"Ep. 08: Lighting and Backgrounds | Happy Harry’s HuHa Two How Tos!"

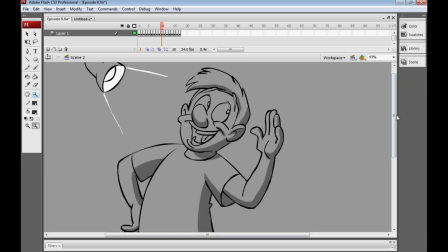[4:10]
Here's that same character again with that sort of lighting applied to it,
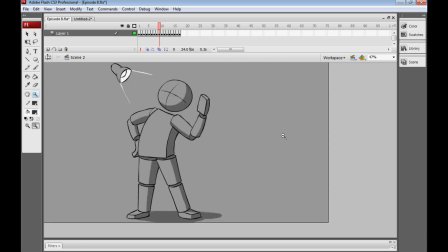[4:15]
which we really got from looking at the character made out of 3D shapes.
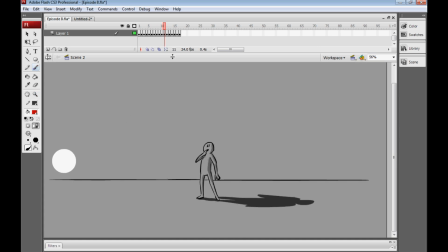[4:21]
One more quick tip, remember the light source and its position will actually affect the shape of the shadow cast by the subject. For example, a really low light will mean that you get a really long shadow,
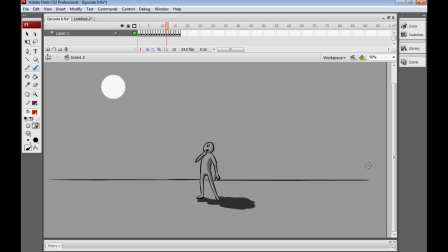[4:32]
and then you'll see this in the summertime when the sun creeps up higher during the day, shadow gets shorter and shorter until it's practically nothing. Now, not every cartoon out there deals with shadows and lighting, and I understand why. When you're creating all these frames from scratch, simplifying things is often the way to go,
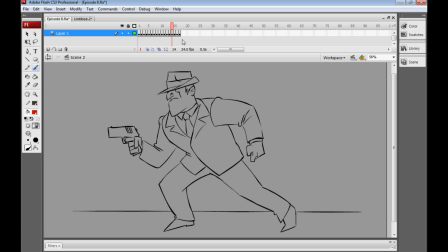[4:51]
and it can be a heck of a lot of work to have to add on shadows and lighting and all that other stuff. But if it's something that you want to try out, bear in mind there are kind of different ways you can do it. Here we have a character who's not been shaded or lit up at all.
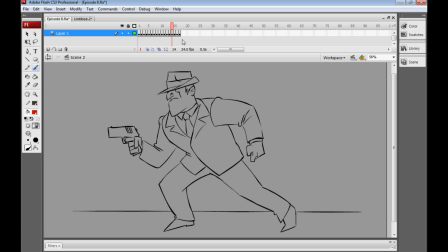[5:05]
You can still colour him in a way that could kind of hint that he's in shadows, and that's sort of something we looked at last week a little bit. But obviously what we've already looked at is the basic lighting setup with him kind of casting a shadow and having shadows on him and his body.
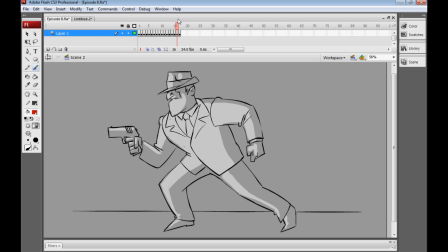[5:21]
Another way is to actually just sort of draw the highlights onto the character, which gives kind of a different effect, and something that I very rarely see, but is also something you could consider, is combining the two, which I think personally looks a little bit too busy, but it's sort of still interesting.
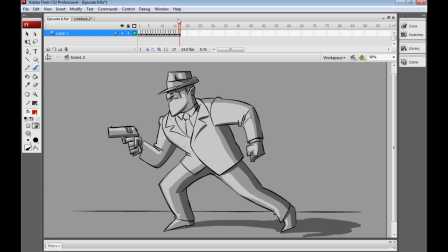[5:39]
And ultimately, maybe that's something that you should only need to use a very small percentage of the time. Maybe most of the time you won't deal with lighting, but then you decide you want to go for a certain mood. And that's one thing that lighting is really cool and useful at doing, is creating mood.
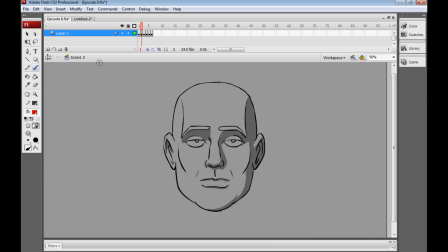[5:56]
Just to give you an idea of the different kind of moods that you can create with lighting, I have the same head here which I've set up with different lighting styles to give you an idea of what can be achieved. Now this is sort of a flat kind of 3/4 on lighting setup, which is pretty emotionless, I'd say.
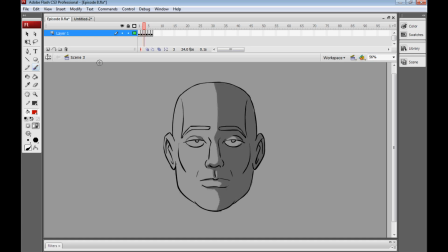[6:15]
Lighting the character from the side makes them look a lot more mysterious, as does backlighting, where the character is almost thrown completely into darkness, but we have this sort of rim of light around the edge here.
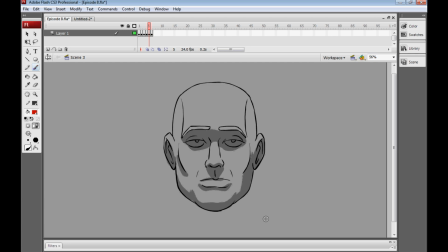[6:28]
Lighting a character from directly above makes them look pretty unnerving, I think. I think maybe not ugly, but sort of a little shadowy, both literally and figuratively, and a little bit untrustworthy.
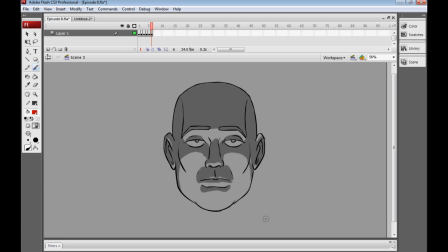[6:46]
And finally we have like that kind of horror comic book style lighting, which is directly from below, which you might do when you're telling campfire stories. But that's just to get you guys thinking about what you can do with lighting. Now I'm going to make a really
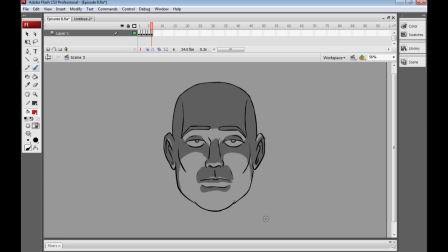[7:03]
ungraceful shift to talking about the second part of today's lesson, which is backgrounds and working with perspective.
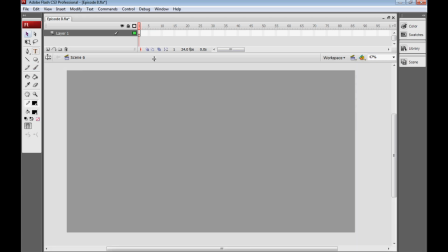[7:12]
Now I'm going to talk a little bit about perspective, and not the kind of perspective that you get from mind-bending drugs, although this may potentially be kind of mind-bending. I'm not sure I've actually got my head around it yet.
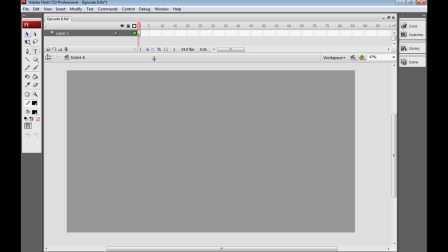[7:24]
But the kind of perspective that we do with drawing, and lending our drawings realistic 3D values and properties, and really locking them into a 3D space and making them look very convincing. Now, this all starts off with a horizon line, which is basically our eye level line,
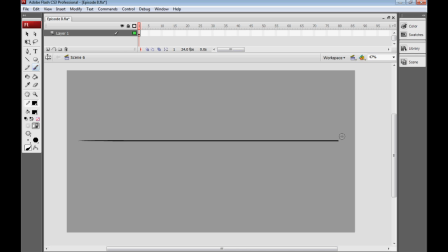[7:43]
or our camera level line, but it doesn't have to be in the middle of the screen. You could have it up high, or you could have it down low, or you could have it at a crazy axis like that and make it diagonal, but there can only be one, kind of like Highlander.
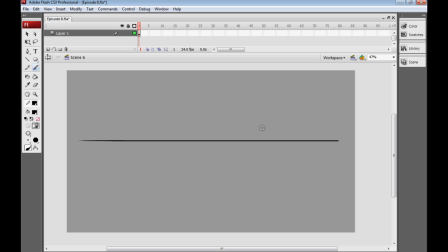[7:59]
And basically the horizon line, because it's our eye level line, everything above the horizon line will be looking up at, and everything below our horizon line will be looking down upon. And that's kind of pointless in itself, but it becomes very important when we add something called a vanishing point.